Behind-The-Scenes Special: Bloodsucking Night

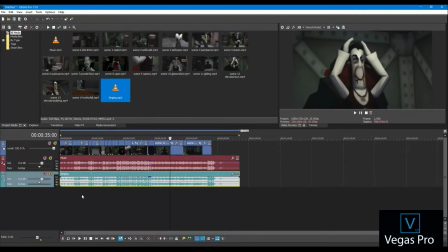[16:38]
Almost all of the animation shots that I rendered were used in the final video.
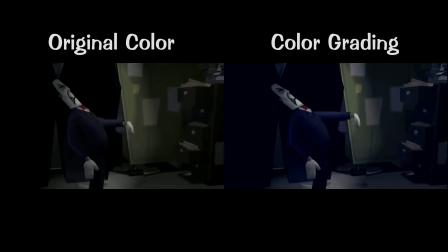[16:45]
I wanted to enhance the dark, cold, night setting for the story, so I used the color grading effects in the video editing software.
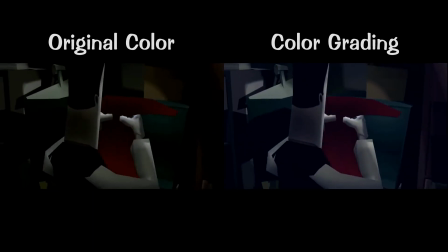[16:54]
More blue colors were added and the contrast was increased.
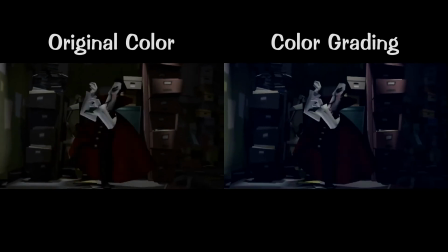[17:00]
I liked the new look and used it for the final cut.
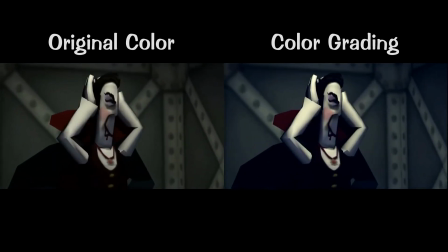[17:05]
Finally, with video production done, I exported the final version of the animated short story and uploaded it online.
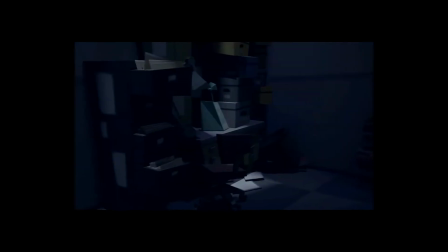[17:13]
I started the video with a few shots of the environment so you get curious.
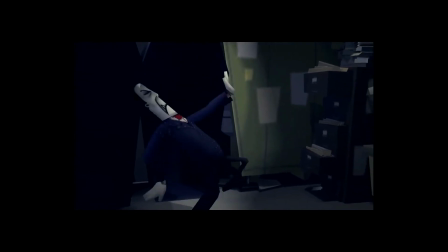[17:19]
The bloodsucker wakes up from his nap inside his casket with joy.
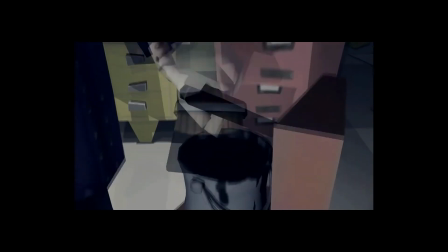[17:25]
His excitement and tone of voice increases as he gets his vampire costume on.
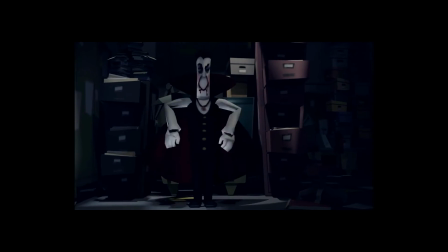[17:32]
I gave him a glamour shot for the costume reveal and had him perform a short thriller-style dance before gliding for the exit.
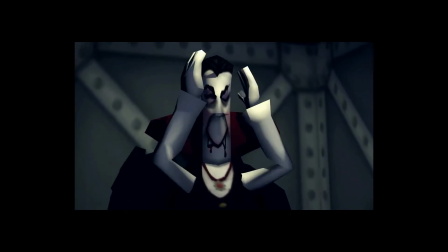[17:40]
I love this shot of him smoothing his hair and brushing off the dust from his shoulders.
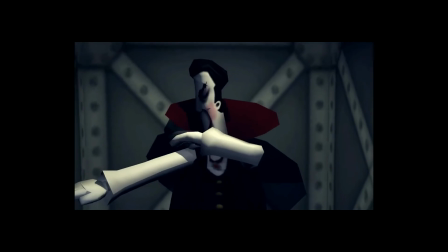[17:45]
He thinks he's so slick and ready to scare the night away.
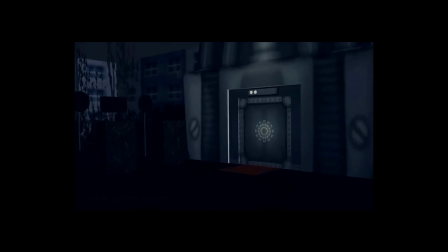[17:48]
But little did he know, the trap was set by a mischief monkey Toon, and all his plans were going to be cancelled. Bye bye sucker. Maybe next time. I hope you enjoyed the video.
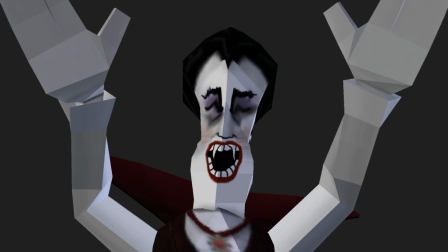[18:01]
Stay tuned-tastic.